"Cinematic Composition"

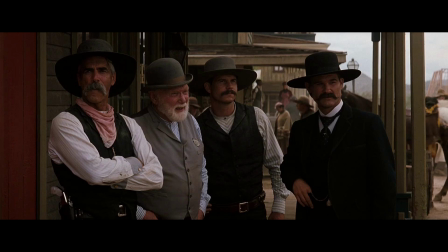[4:10]
The composition in this shot is based on the principle of staggering an object by means of non-linear displacement, as well as overlapping the subjects. Simplicity is the method of keeping information in the shot relatively simple.
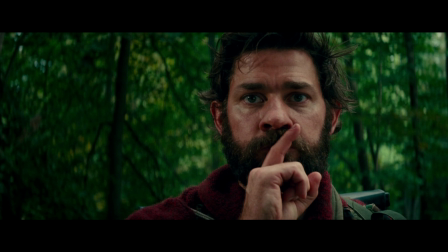[4:24]
If your main subject is close, then your background should be very simple to avoid distractions, like this shot from John Krasinski's A Quiet Place. It's important to keep everything in the frame much less interesting than the subject.
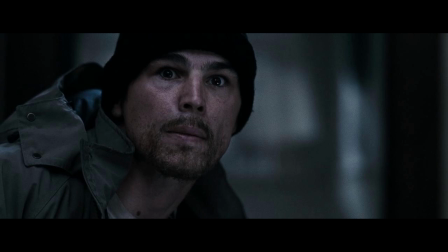[4:37]
This can be accomplished by using a shallow depth of field like in this shot from director David Slade's 30 Days of Night. Framing is the tactic to use natural surroundings to add more interest to your subject. It can be anything, like bushes, trees, or a doorway.
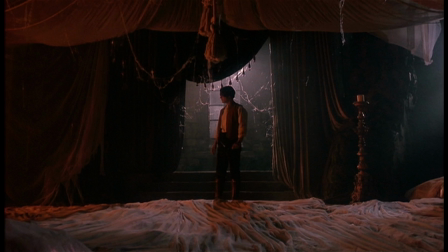[4:57]
In this shot from Bram Stoker's Dracula by director Francis Ford Coppola, Keanu Reeves' character, Jonathan Harker, is framed by the curtains and the light from the window.
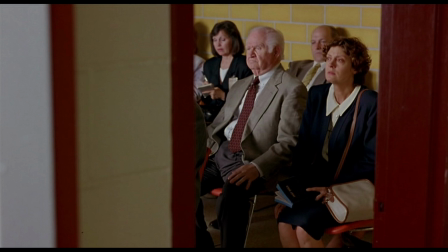[5:07]
In this shot from Dead Man Walking by director Tim Robbins, Susan Sarandon and Robert Prosky are framed by the open doorway.
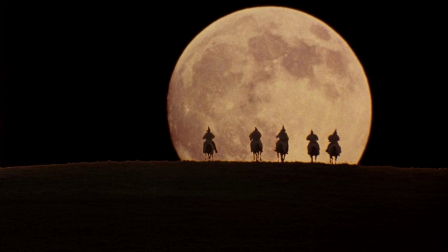[5:14]
In this image from Spike Lee's Malcolm X, KKK writers are framed by the moon on the horizon. Leading lines are lines or elements within an image that lead the viewer's eye to the main focal point.
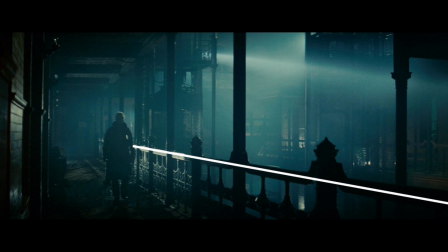[5:28]
In this shot from Blade Runner, the railing creates a line that leads your eye to Harrison Ford.
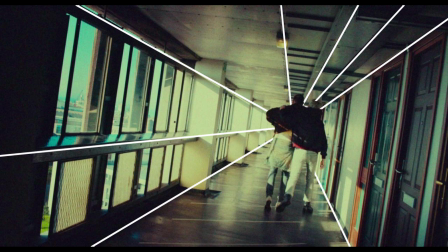[5:32]
In this shot from director Danny Boyle's Trainspotting, there are multiple lines leading your eyes to the subjects. These of course are just a handful of techniques that cinematographers use to set up their shots. They are meant to be guidelines to help you make good choices.
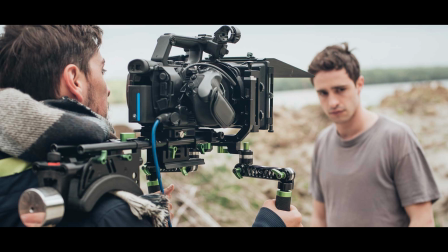[5:47]
So the next time you set up a shot, think Think about how the elements in your set or location can work with you for directing the viewer to the focal point.